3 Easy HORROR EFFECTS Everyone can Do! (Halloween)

Now while Janik and Lorenzo are currently finishing up our little horror scene, I'm actually working on the sound design. And what's really great about horror films is that you don't really need music to create the right atmosphere. The whole sound effects can actually carry your whole film. And today's sponsor, Storyblocks, is really helping us with that process.
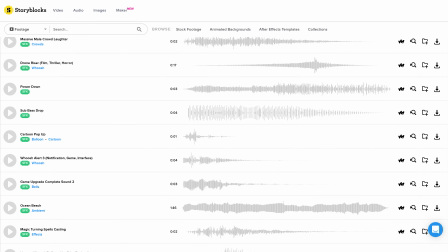Not only do they have a video library, but also an audio library where you can find tens of thousands of sound effects and music. This is our go-to place whenever we need something with sounds.
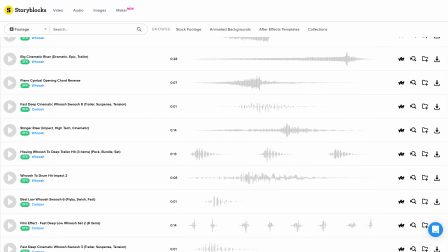We can find ghost sounds, sounds, metallic swooshes, cracking bones, anything in that library. And just like with Storyblocks video, also there's just one single price per year, which allows you to download unlimited music and sound effects.
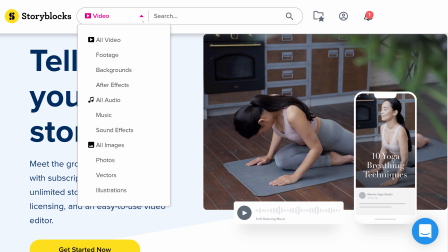Now we actually have the combined package, which gives us access to their 3 libraries. Yes, they also have an image library, and that is the best deal that you can get. Because Storyblocks video is something that we almost use on a daily basis. Definitely our editor Timo, who makes these copycat episodes, uses these assets on a daily basis.
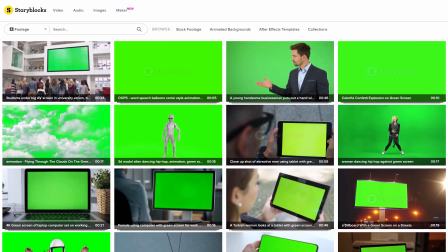You can find overlay effects, you can find fun 2D animations, there are green screen clips, and so many more video assets to make your edit more interesting. Or maybe you're missing a certain shot or you don't have the time for it, well then check out their high quality 4K stock clips. And you can literally find every genre, and definitely right now with Halloween, there's some really cool stuff that can be found.
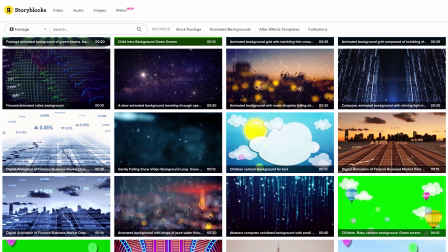Or maybe you're looking for an animated background that you can use on social media to promote something for your business. Well, now is the time with Halloween, so go get yourself a Storyblocks subscription. You can click the first link in the description down below to learn all about it. And now, let's get back to Jenning and Lorenzo. Nope. Back to Jody. Good horror films is not about the visual effects or the amount of blood you're using. It's actually more about the camera, the editing, and the lighting. And I want to talk about lighting real quick. Keep these 3 things in mind when setting up lights for a horror film and you'll have a great horror look. First of all is ugly lighting. We have a green backlight, as you can see right here.
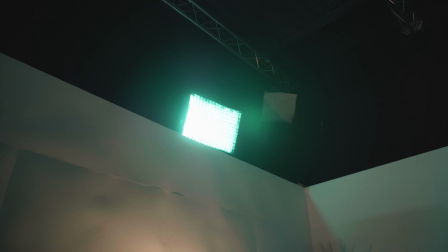It's an ugly color, this green fluorescent lighting that isn't looking pleasant, and that is the exact thing that we want. Next up is flat lighting. That's also considered ugly or bad lighting.
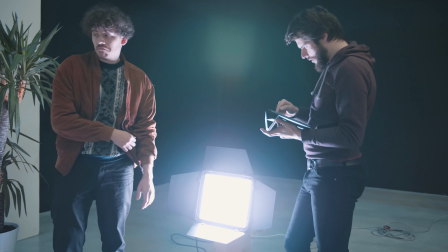We have a television in front of us, and that is casting light straight onto us, making ourselves flat. And that is exactly what we want. And last but not least, shadows, and that is going to be your #1 thing when creating horror films.
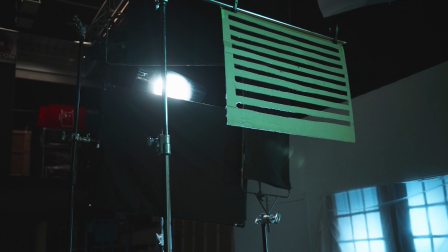We are mimicking the light that is coming through a window, and for that we're using actually a cucullures, which is just a fancy word for a cardboard with a cutout shape in it.
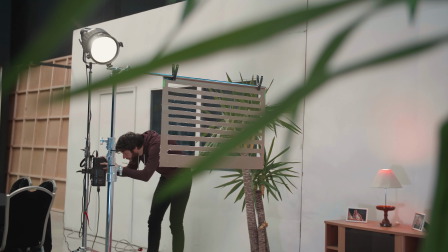We have these lines cut out, or blinds, which are creating these lines of shadow over the scenery and the talent.
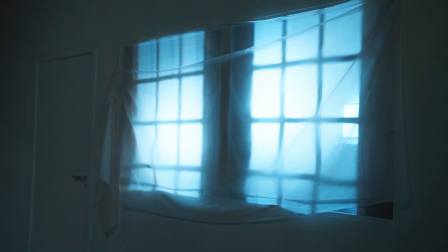And also in the background we have this fake window, which is also again a cardboard, and we're casting blue light through that so that we have the shadow of that window, and again there are those shadows which make it more horror. Our next horror effect is inspired by the Conjuring one,
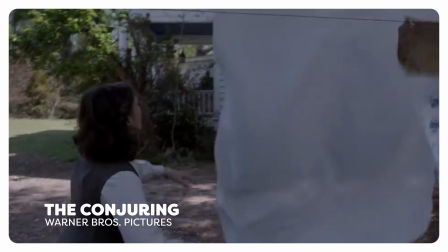and the cool scene where a big piece of cloth blows away and reveals a ghost standing in the scene, which disappears right after. This is a great way to reveal a ghostly presence. Now, what do we need for this? Well, a big piece of cloth and 2 shots.
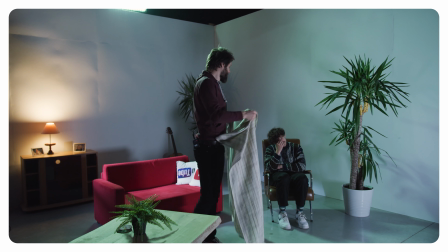The first shot is going to be our empty shot, and the second shot is going to be with our talents.
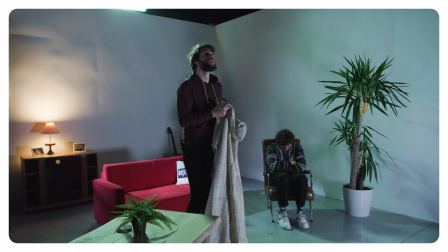We let one talent sit or stand on the spot we want our ghost to be, and one talent can do the acting.
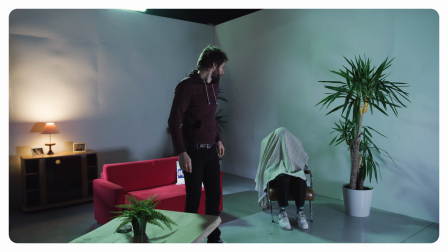For our scene, the acting talent will throw the cloth onto a chair, revealing the ghost. Out of fear, he then removes the cloth again, revealing nothing, an empty chair. Or that is what we want to achieve in post-production. And oh yeah, don't forget to increase your shutter speed, as we don't want too much motion blur, of course. And that's it for the shots. Now some post-production. Because we need to single out our piece of cloth, and that is going to be a lot of masking work, we of course are going to use the rotoscope tool in After Effects.
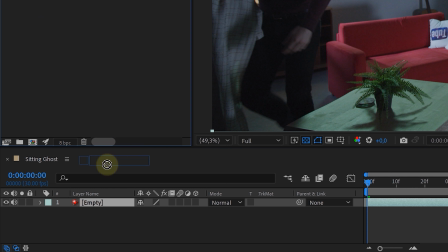So first place your empty shot in your composition, and on top of that we're going to place our talents clip.
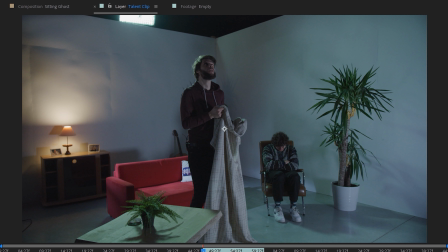Select that talents clip and double click on it. This will open up the footage in the layer window, and here we can start rotoscoping.
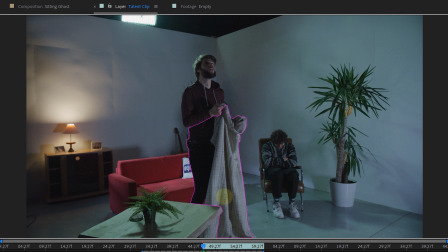Take your rotoscope tool, select the cloth and a large piece of the acting talent. Then let After Effects do its thing.
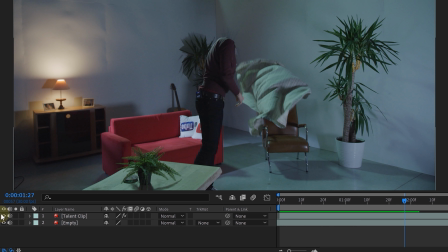Of course, adjust if it's wrong, and once done you will have a cutout cloth and a piece of your talent.